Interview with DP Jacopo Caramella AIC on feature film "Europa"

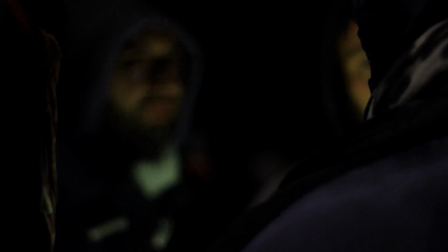Il lavoro di fotografia è stato fatto soprattutto in preparazione,
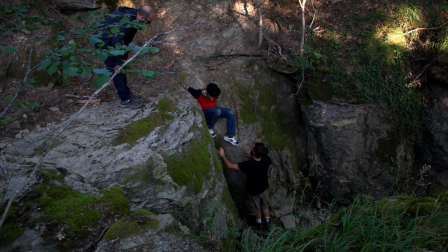nell'interpretazione della sceneggiatura e durante la fase di sopralluoghi.
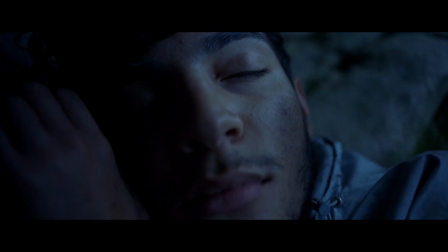Dovevamo cercare di dare una scansione temporale alle giornate, il film racconta tre giorni e tre notti,
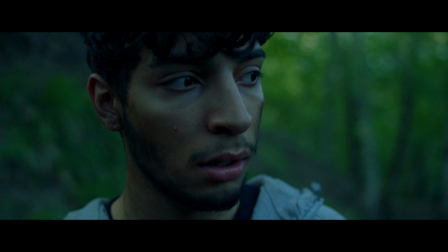Per cui abbiamo cercato di spostare alcune scene, alcuni momenti della storia nelle prime ore della mattina oppure nel tardo pomeriggio. In fase di sopralluoghi io ho visto tutte le location che abbiamo scelto in tutti gli orari del giorno, dall'alba al tramonto, cercando quelle finestre di luce più interessanti, nelle scene un po' più statiche o magari in alcuni punti, in alcuni momenti dei piani sequenza. abbiamo usato panni 6x6 bianchi per dare tridimensionalità
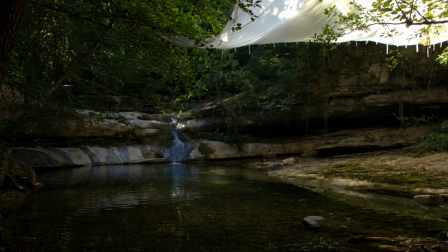e ridurre anche il caldo della vegetazione che si rifletteva sul volto del personaggio,
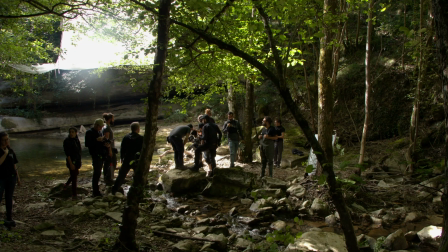abbiamo usato panni neri di riempimento negativo, però anche queste operazioni che sono piuttosto semplici abitualmente diventavano molto complicate nei boschi, per cui con Vittorio Curti che è il key grip del film ci siamo studiati un sistema di carrucole per appendere i panni sugli alberi.
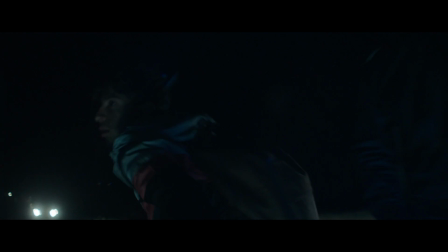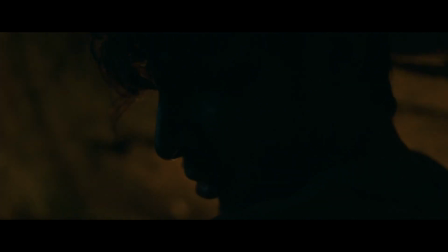Con Haider in preparazione ci siamo confrontati molto anche sulle scene notturne.
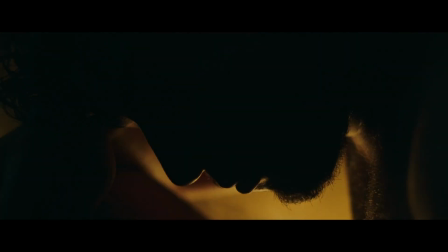Mi ha detto subito esplicitamente io non voglio la notte cinematografica e questo rendeva molto complicata l'interpretazione di queste scene perché noi giravamo nel fitto dei boschi dove non c'è nessuna luce giustificabile.
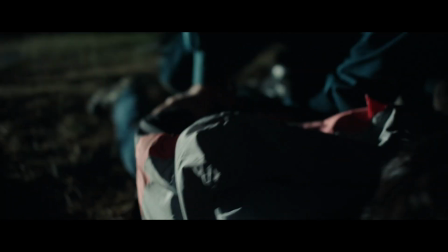Ho cercato di lavorare sulle luci di scena che potevano esserci, le torce, i fari del Defender.
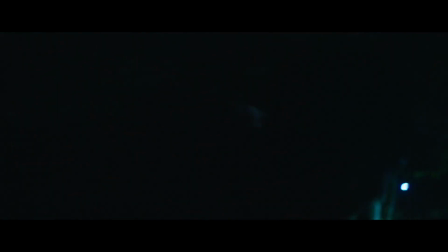Abbiamo lavorato sempre in semioscurità, però chiaramente bisognava dare una lettura anche nei momenti di buio, per cui in quel caso abbiamo usato gli skypanel. C'è una sequenza in cui ho usato i 1200 diretti da lontano per dare un taglio laterale quasi lunare,
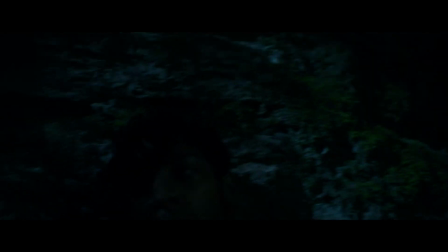ma in realtà giustificato anche dal continuo movimento delle torce e degli inseguitori. E M18 rimbalzati su panni, 6x6, per dare un minimo di lettura nelle zone più buie. Europa è un film molto particolare, io lo definirei un film di confine nel vero senso della parola. Spesso si è dovuto lavorare fotograficamente ai confini, ai margini di quello che può essere considerato abitualmente il territorio più proprio della fotografia per ottenere risultati interessanti.